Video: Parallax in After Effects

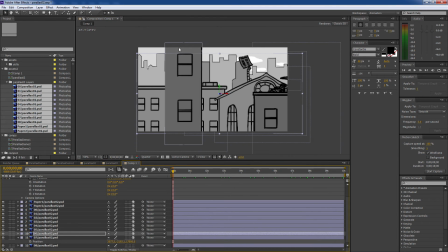(8:11)
So, and then I'll move this guy over, maybe make it bigger.
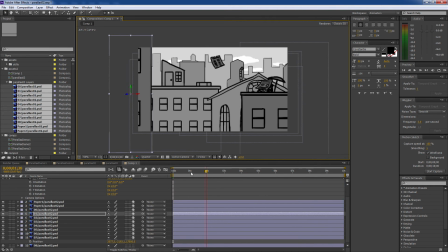(8:21)
All right, so looking pretty good. We got a nice 3D scene.
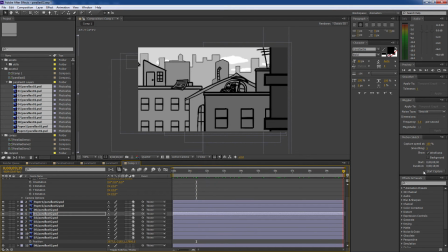(8:26)
These buildings are all moving at different speeds. You have a nice sense of depth and parallax there.
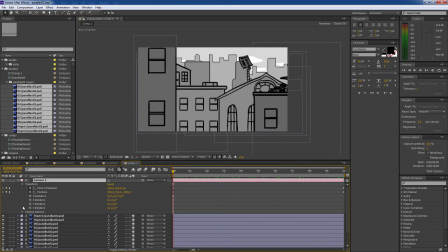(8:31)
Another thing you could do is you could add depth of field to your camera.
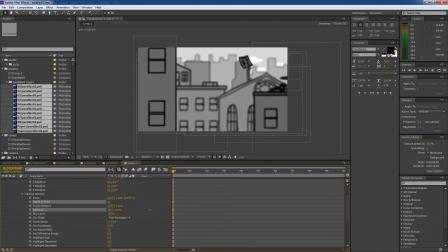(8:38)
And then I'll crank up the aperture a little bit. And then focus distance, you can kind of set that wherever you want. You can animate it if you want. So that's something nice to play with.
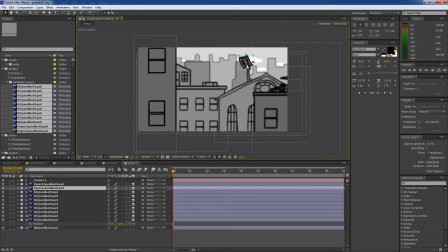(8:52)
Another thing I like to do, you know, these objects, one thing you can do, I mean, you don't want to rotate too much. Obviously, this is paper, so you can get away with it more. But it's fun to add some slight rotation to some objects. So that then as you're moving by them, they might just feel a little bit more 3D, like if you had a ground plane built in.
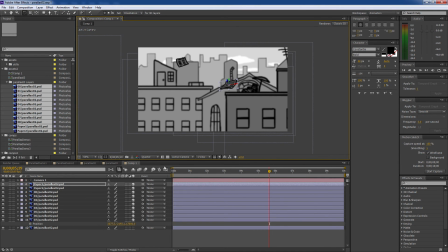(9:10)
Let's rotate this guy a little bit too. And then you could also add motion to these like I did before. So let's start this one here, and then we'll just kind of, you know, move it along, and maybe it rotates.
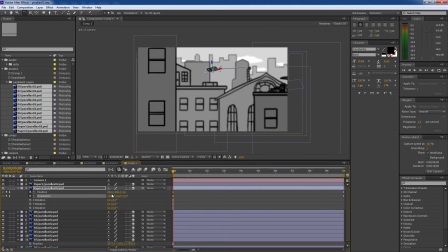So that's just moving a little bit, and then this one could be moving too. Since I can't, there we go.
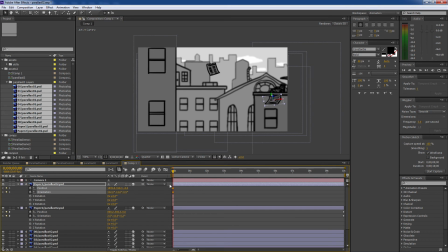(9:40)
I'll get it over here. All right, so position, orientation, key those, and then here, maybe that's also kind of gliding. Yeah, you know, just some subtle movement.
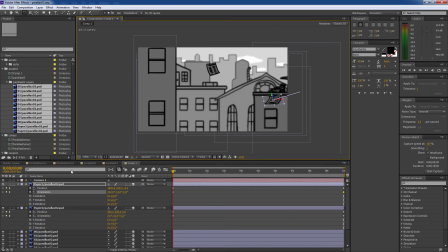(9:59)
we'll do it even more than that.
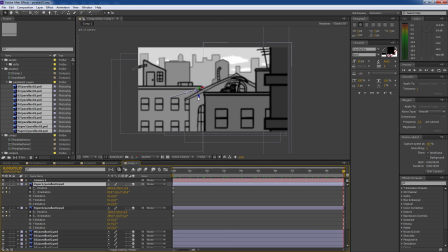(10:05)
Actually, now it's easy to get caught up in little things like this, as you're realizing right now. So you don't want to spend too much time on it, but just, give it some movement. So, those are the basics there. There are a couple things to watch out for. One of the things is resolution.
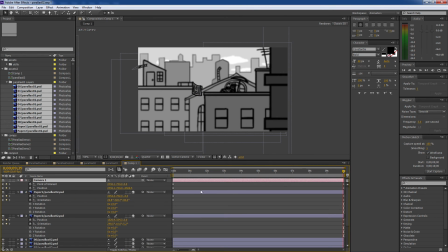(10:25)
So particularly if you don't have depth of field, if you zoom in too close on an object, so let's say,
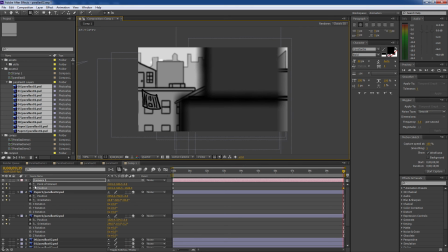(10:33)
we zoom in really close down here and we don't have depth of field, just get that turned off. This starts to get a little bit pixely, right? Now, there are a couple ways to deal with this.
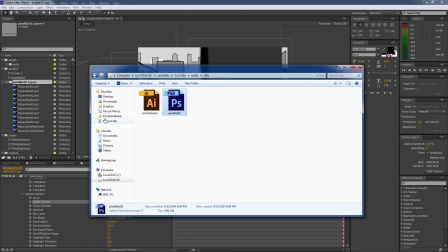(10:45)
One is to just simply make a bigger composition when you start. Another thing you can do is say that you have an Illustrator file, which is vector-based.
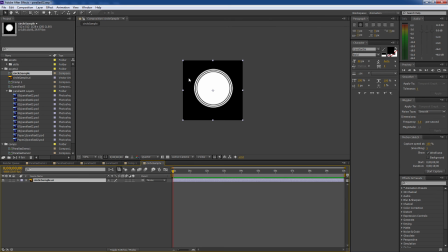(10:55)
Those are kind of nice because those, just like text, you can make them as big as you want and they won't distort. Now, one important thing to be aware of though, so say that I make this thing really big.
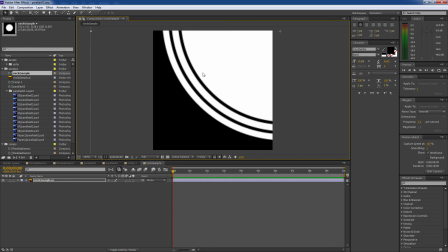(11:05)
You see it's starting to get kind of pixely there. You want to be sure to always check this box, which is continuously rasterize, and that makes sure these things stay crisp no matter how close you get. So that's really important to do. Otherwise, it will just keep it at the original size, which might not be big enough for your composition.
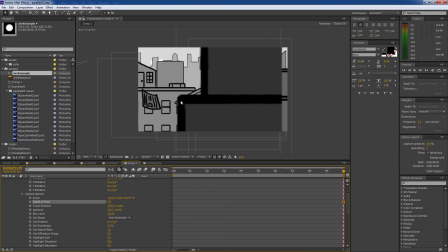(11:24)
Another thing, as I was kind of covering before, is the rotation.
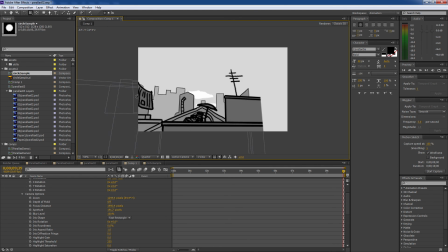(11:28)
So you want to be sure that if you're rotating, don't rotate too far lest you give away that these are just really flat objects in 3D space.
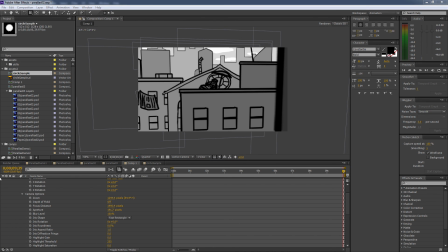(11:39)
So I guess those are the basics. Let me see if there are any other things I can tell you. So when you're bringing in layers, you want to be sure that they are numbered if you want to keep them in order. So what I did with my composition is I labeled things so that they would all be in order when I brought them in.
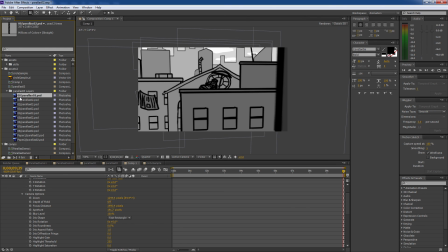(11:59)
So the objects closest to the front, you want to start with the lowest number, and then furthest to the back have the highest number.
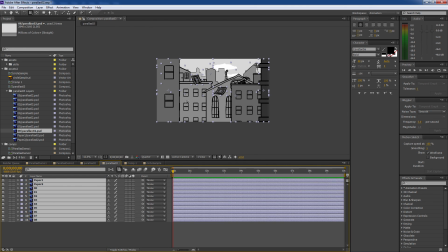(12:06)
And other things you can do is you can play with camera settings.